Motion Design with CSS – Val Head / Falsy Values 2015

Like if you imagine a recent carousel you've seen online, it's like the first thing slides in, it's like, here I am, and it's like a photo with text and a button, and then like the whole thing goes out, and then number 2 comes in, and it's the same stuff, and it all moves like the text and the button are attached to the photo, but like, why? They don't have to be. We can make things move not all at the same time, not like they're etched in glass. So secondary action is any supplemental action that adds dimension, really, to the main action,
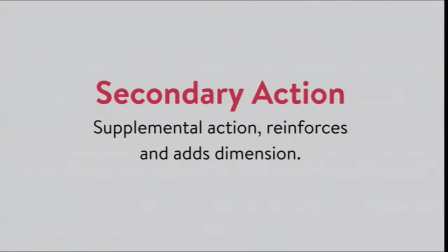1263s
which is using action a lot in one sentence, but that's OK. And it's kind of what it sounds like it would be.
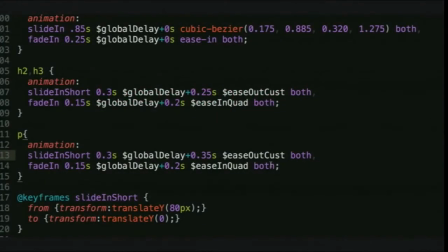1269s
So to add some secondary action in, there's a couple things we're going to do.
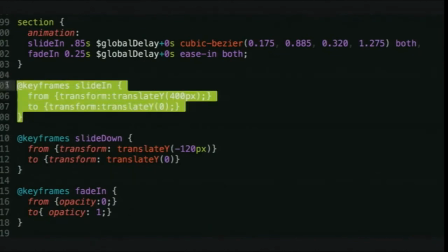1274s
I'm going to play a video of it since we don't have a ton of time.
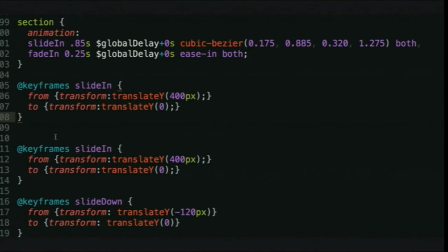1276s
I'm going to create a second animation for sliding in and make it just a little bit shorter. Because what I want to do is have the text in my box move at a slightly different rate than its parent element. I'm going to take that shorter animation and apply it to my text, starting with my H2 and H3.
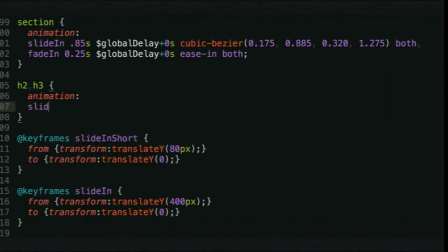1296s
Because I figure that they should probably move up, the paragraph should move up, and then they'll all settle down. It'll be like very organic and kind of wavy. So I'll assign that animation. It's going to take 0.3 seconds, and I'm going to delay it just a little bit.
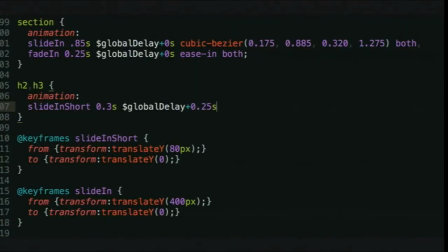1311s
Global delay is just a thing, so this demo will, not start immediately. We'll delay it by a tiny bit, give it a custom ease. Sass variables are awesome for saving your custom easing. I love them. And we'll give it a fill mode of both. Then we'll apply our second animation, which is the same second animation that our section has up there.
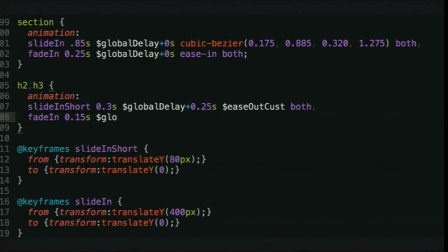1330s
So we're giving our child elements a very similar motion to our parent element. Same delay, yay. Watching people type delay is pretty fun. And then we're going to give that another custom easing as well, as soon as I manage to type it out.
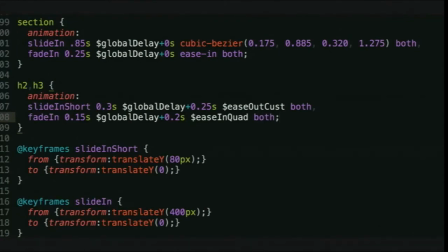1344s
So we're giving our H2 and H3 just a slightly shorter and slightly delayed version of the same animation our parent is doing.
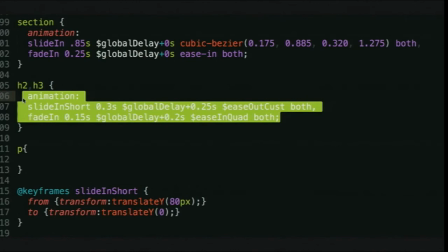1352s
And then to give it more of a wave, we'll apply it to our paragraph too. So we'll have our box moving up, and before that's done, we'll have our title and then our paragraph, and then they'll all settle down together.
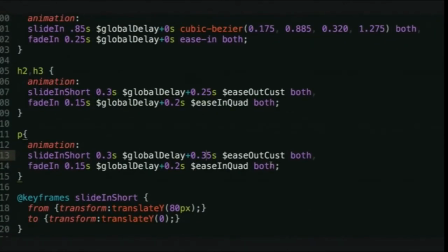1361s
And of course, there's a little bit of work in getting that timing right, so that way they start right when the main box is going up too. So, oh, I don't have the video of that, do I?
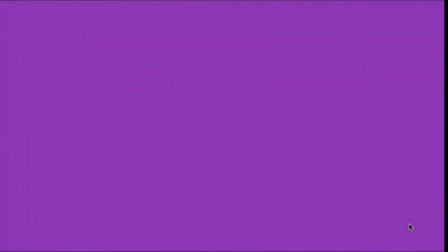1373s
Well, that was very silly of me. So then our final piece will look like this.
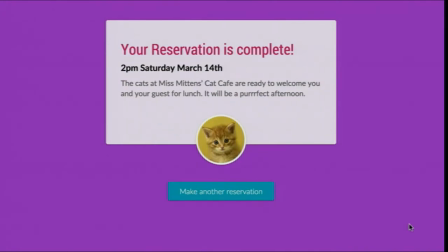1379s
So we've just got that little bit more of an organic wave to it, where the box went up, and our text, our heading and our paragraph went up, and they all went down together.
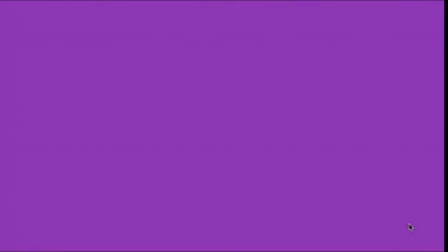1387s
So they kind of follow just slightly delayed, which also conveniently gives us a really nice line of sight down to our button, where we kind of have this whole up and down.
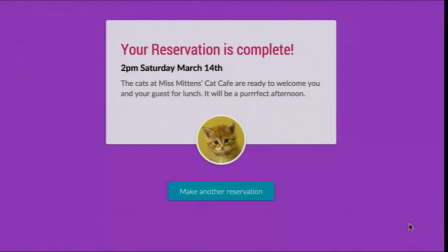1395s
So we've made our motion more organic, given it more energy, and also made kind of like something to guide your eye to your Make Another Reservation button, which is pretty cool. It's a lot better than what we started with. And interestingly enough, we didn't make anything longer. It didn't take more time. And really just kind of going through that little checklist of where can we add secondary action? Do we want more energy? Let's do that with follow through. Let's consider our easing. It really doesn't take that long. When we just did it all together on stage in like 20 minutes, and you can probably do it a lot faster if you don't have to like say it out loud while you're doing it. One other thing about timing, because we should always go back to timing once we've designed the motion that we want. We've got this box behaving like we want it to. It's saying what we want it to say with its motion. It feels organic. It's got energy. But chances are it's probably a little too slow.
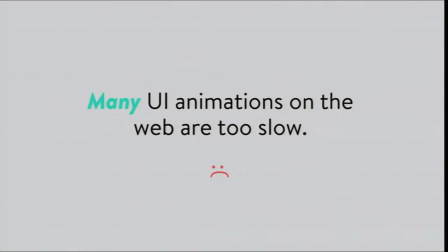1450s
Most animations on the web, especially UI animations, are a bit too slow. I don't think that's necessarily because we suck at it or anything. I think it's because it's new to us, for one thing. And also, when you're designing something, you're like staring at it and obsessing over it, because you want to see every little motion. And like, I want to make sure my paragraph doesn't start till my box is like almost all the way up. And we just get so used to wanting to see all those details. We need it to be really slow. But of course, it takes a lot less time to read an animation than it does to design it.